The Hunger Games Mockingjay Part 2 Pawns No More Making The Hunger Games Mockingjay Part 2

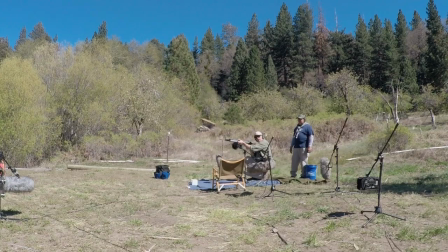And then we did one day up in Big Bear in this nice canyon type area for all the close-up and, you know, exterior sounds.
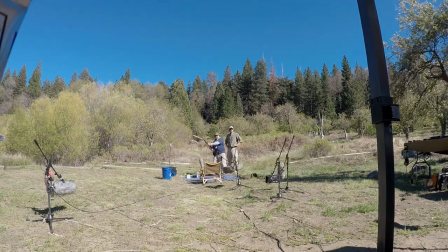The sound of like a canyon having that, you know, wow,
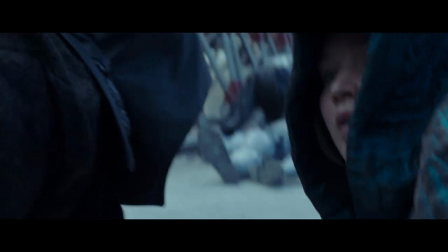is way different than being on a city street when it's slapping off of buildings and, you know, got this flutter echo and this kind of cool city sound.
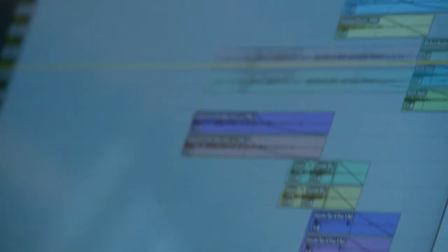So rather than try to recreate that in post and reverb and do all this kind of stuff, we thought, let's get the actual acoustical event and use that.
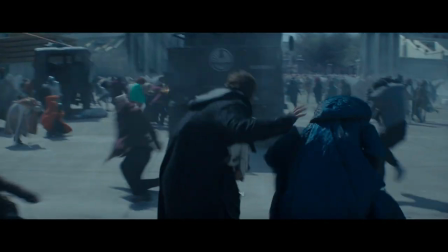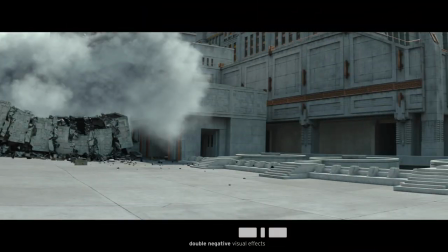That truck flip, that was done through the special effects. They actually flipped the truck. So we were using different plates, marrying that in, also doing CG work there. The gun that you see that's firing wasn't on set.
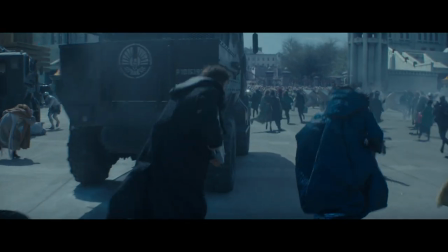Francis thought it would make it more action if you could see that there's a reason why they were shooting that truck. It would seem like they were just shooting an unmanned truck that explodes sort of conveniently right next to Katniss and Gale.
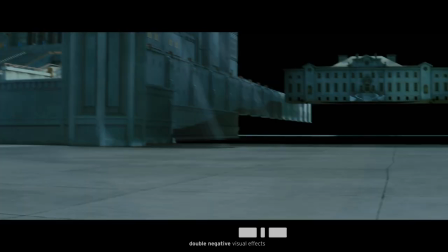That was a really good addition. We added that in CG. And then the jack exploding, that's massive with the CG work. And then, of course, the parachutes coming down and all the mayhem that happens with the explosions and the different types of explosions.
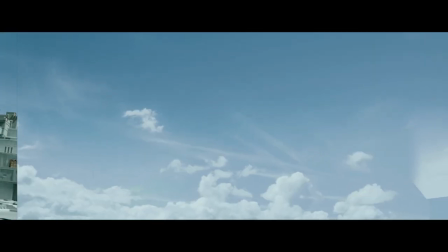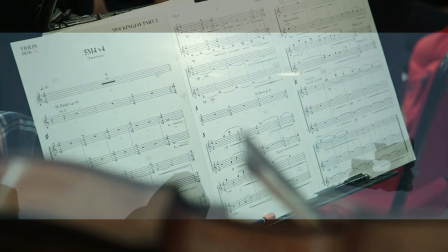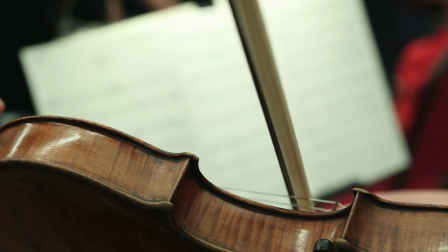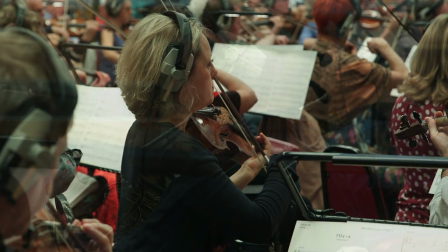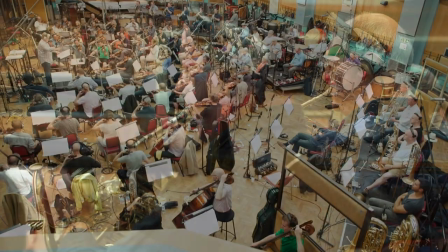Thank you.
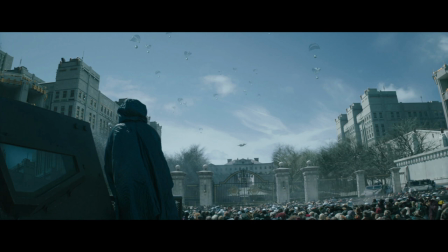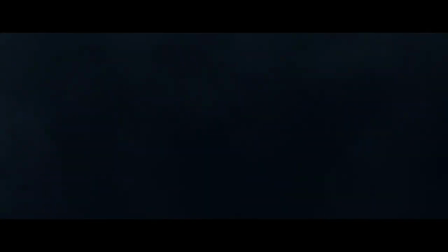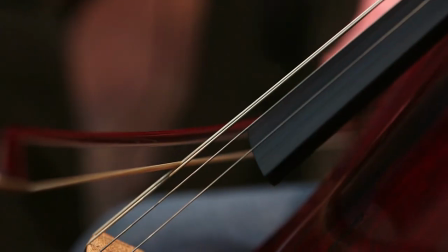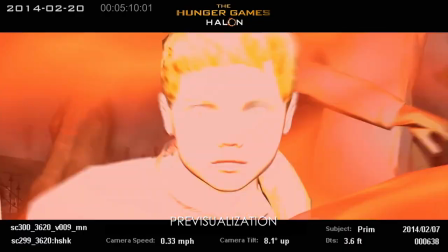Katniss gets blown back and she's on fire.
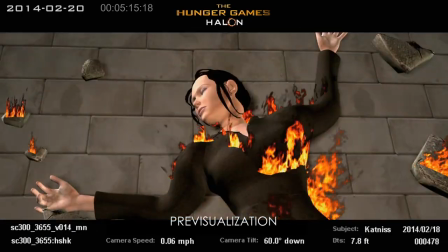There was a very specific beat that Frances wanted to see her come through the fire.
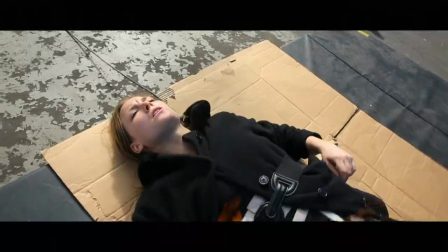We shot Renee Moneymaker, the stunt woman. We put her in a fireproof Katniss outfit and set her on fire. Wrapping effects fire around a practical actor is quite challenging.
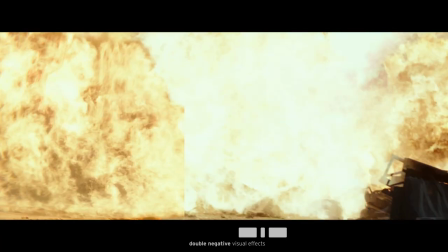It went from flying back in front of a green screen to it being held on Earth.
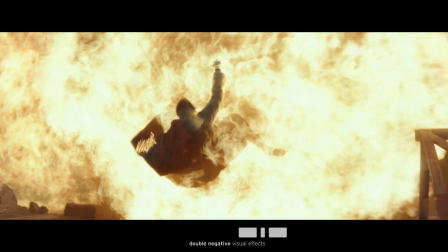She's enveloped by fire. Which looked really good at the time, but then when we looked at the cut, when you compare it to all the fire that's around, it looked like a few little flames.
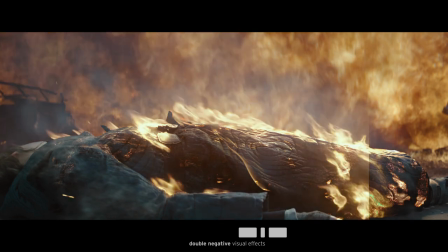And so we had to pretty much kind of cover her in digital fire in order to make that work.
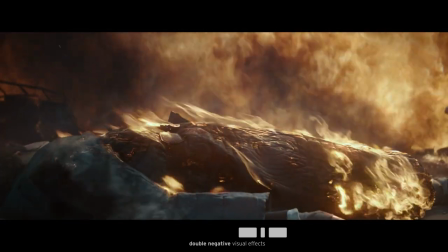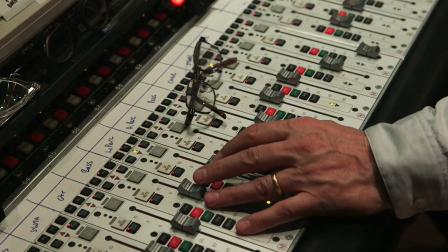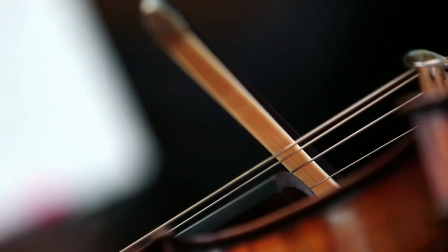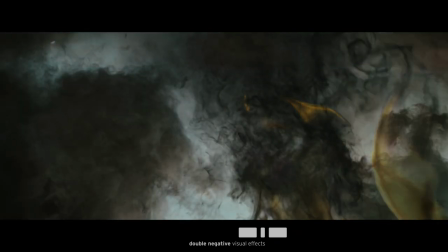For continuity as well, there was things that visually Frances wanted to see with sort of her POV of the smoke coming off of her and how sort of awful that is, but also beautiful at the same time.
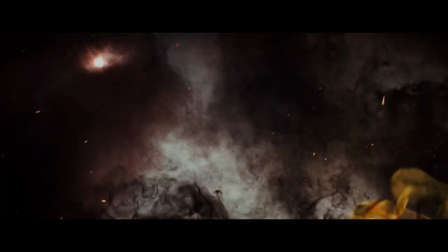That last image that you see before it fades to black.
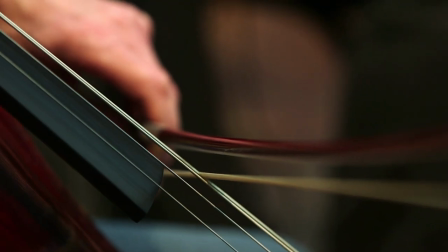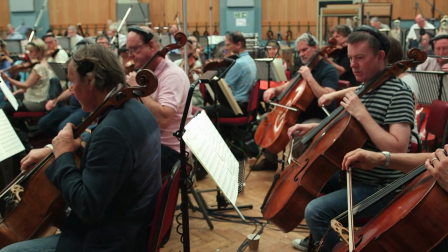I feel very proud to have been a relatively small part in this.
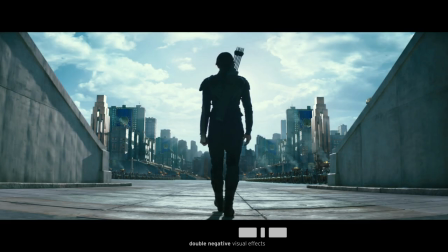I mean, it's all down to the artists, really. The artists, their talent, and their ability to take on this amount of work.
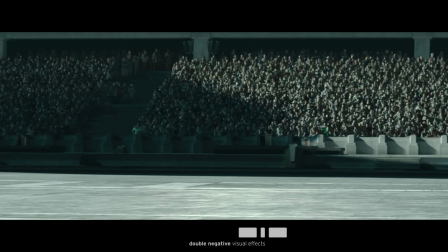I'm definitely proud of the work we did.